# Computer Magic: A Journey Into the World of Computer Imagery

Because, and at the same time I'm saying this, I'm scared because I don't know if we can do the board. So this, you know, this is a classic story of a commercial that can't and shouldn't be made. But it's like the little engine that could, and we're gonna do it.
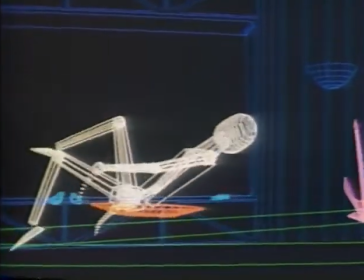527s
Well, people have a preconceived idea of what computer commercials look like, and this is gonna break out of all of those molds. I mean, it's a real step, it's a quantum leap as far as commercials.
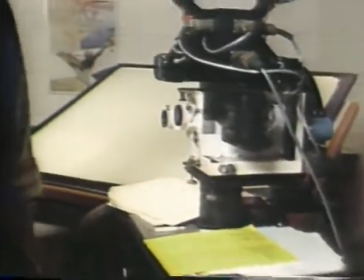539s
The reason we chose Randy Roberts to direct this thing was that Randy has done so much work that we always thought was impossible, and he always proved us wrong.
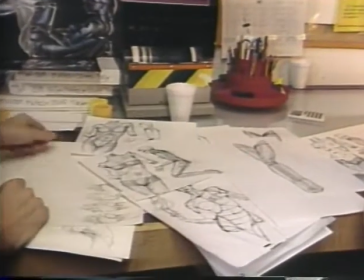548s
Yeah, it's this kind of detail, this early space vehicle.
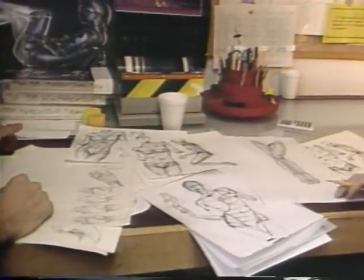552s
Yeah, because it kicks light up well, and that's another thing we'll have to experiment with is the way some of these surfaces are affected by light.
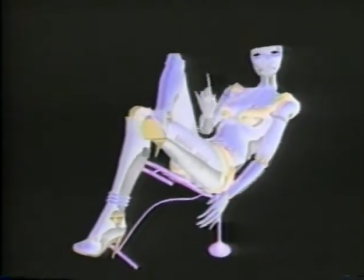560s
The first step was to translate that two-dimensional image that we see on the storyboard into one that works in three dimensions in the computer.
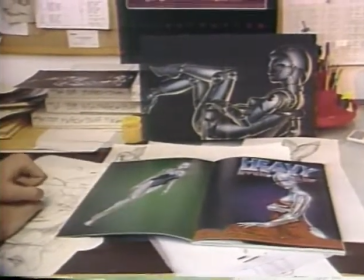567s
And that takes a lot more redesign than it looks at first glance, because we had to build the robot and her environment in pieces.
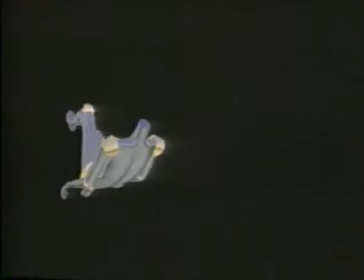573s
It means everything from the smallest finger joint to the torso to the neck to the body parts,
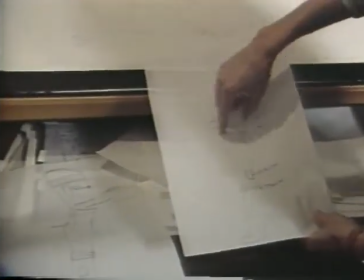579s
the leg, the arm, 18 pieces had to be put together and created for the computer. This entire image really never existed outside the computer itself. And so you chose on her, instead of the helmet, to just kind of go with one piece, sort of, it looks a little more like almost Egyptian. Yeah, the thing with that is, in order to get this type of a helmet on, it has to be back on the head and tilted.
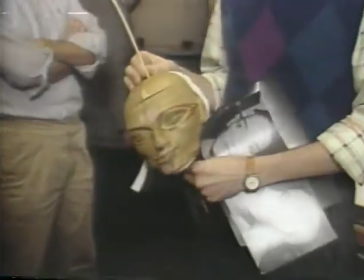606s
And it's like when you do that here, it looks like a woman sitting under a hairdryer. Once we had the design, we used a foam mannequin to give real shape to the robot.
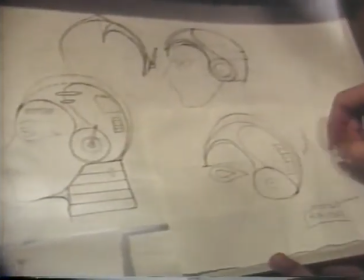615s
The foam was sliced into cross sections, and each outline was then programmed and fed digitally into the computer and stored as information.
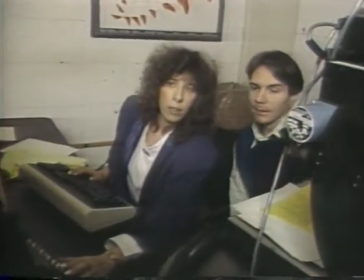625s
How's that? That's pretty good. Okay, now the bottom lip looks a little thick.
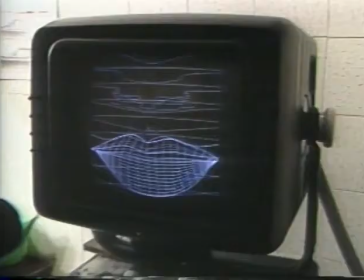630s
Maybe we should Can I translate them all up a little? Yeah, maybe from like 25 to 34 or something.
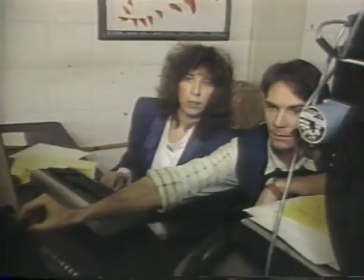636s
Okay. Well, I think that looks better.
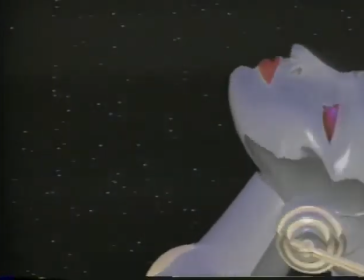644s
It has to be something where you really can't tell if she's real or if she's computerized. Her movements are very human, and she's very sexy but very strong. And you really, you've got to believe it's a human being, yet it isn't quite. It just couldn't be with the way, the look of her body.
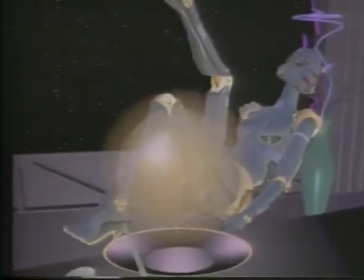658s
The biggest unknown was making her move, bringing her to life. Randy invented a technique he called brute force animation.
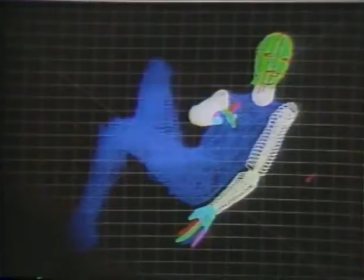664s
We filmed a live model and programmed her choreographed movements into the computer.
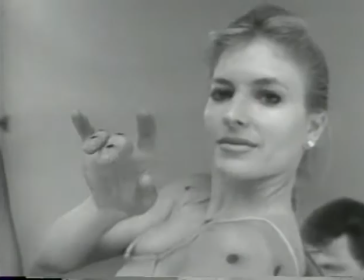669s
The computer tracked reference points painted on her body and created a stick figure animation, which we call a vector graphic.
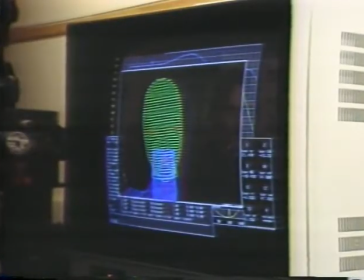678s
The motion is all set up hierarchical so that wherever we move her torso,
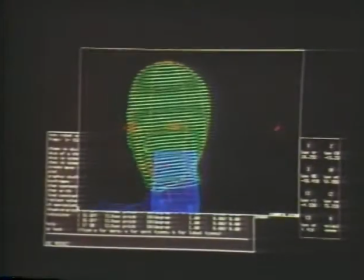683s
her arms all go with it in addition to the motion of the body, so that it has more of the characteristics of the way her body motion is, the way it accelerates and decelerates, and the way it holds at the right places and when things start and stop.
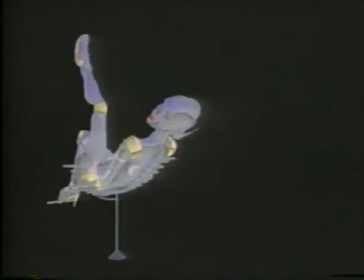698s
Once we got the motion right, we used raster graphics to give the image form and color.
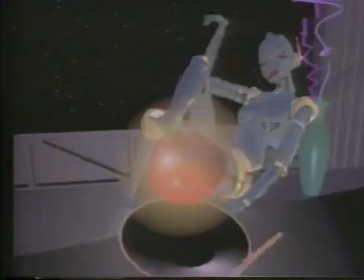702s
The robot, her movements, the details, each reflection, the magic she does with the food, getting all of that into an environment and then adding Jupiter into the picture window.
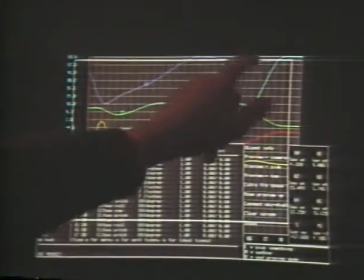711s
Well, that's millions of bits of information that the computer has to chew through.
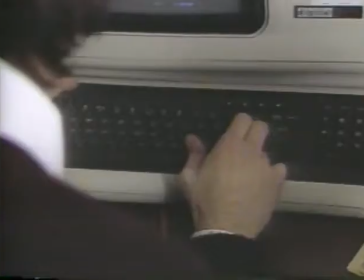714s
If you can imagine, each picture of film, which is a 24th of a second, takes 10,000 or 20,000, add, multiply, subtracts, divides.
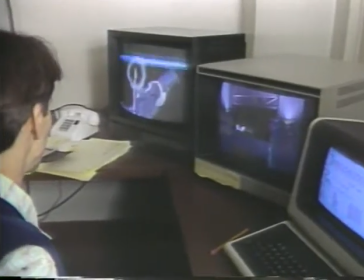723s
And on top of this, we're writing new software on a daily basis to speed this up.
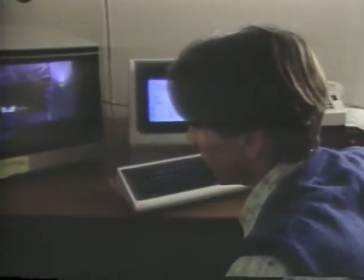727s
You get an idea that we're combining some science and technology with the ultimate in improvisation.
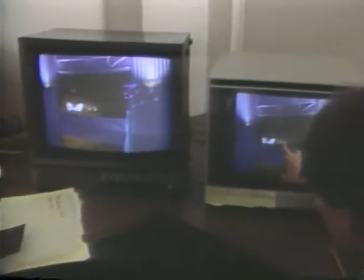733s
What happened here? What is this her reflection? That's before the reflection program was fixed.
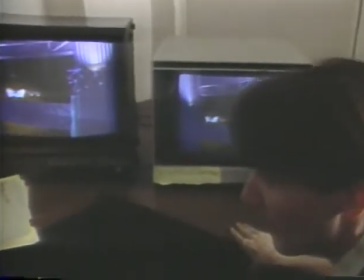738s
Okay, so this is a composite frame that we've already saved. Put it together now. Oh, okay. In the last month, we put three computers online around the clock to ensure the fact that we'd make that Super Bowl due date.
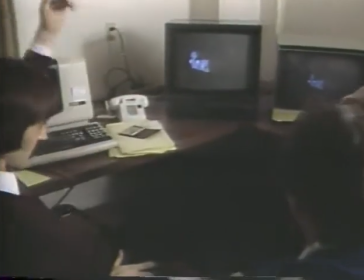749s
Because we could output directly to one-inch videotape, we could literally take images off the computer and hand carry them to the edit session in stages.
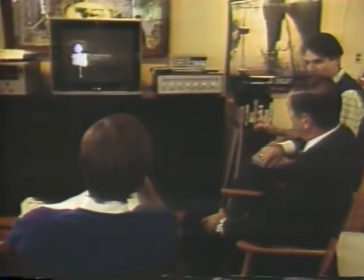757s
Well, the thing that holds up is the joints. That's why this was... Naturally, we're incredibly proud of the results.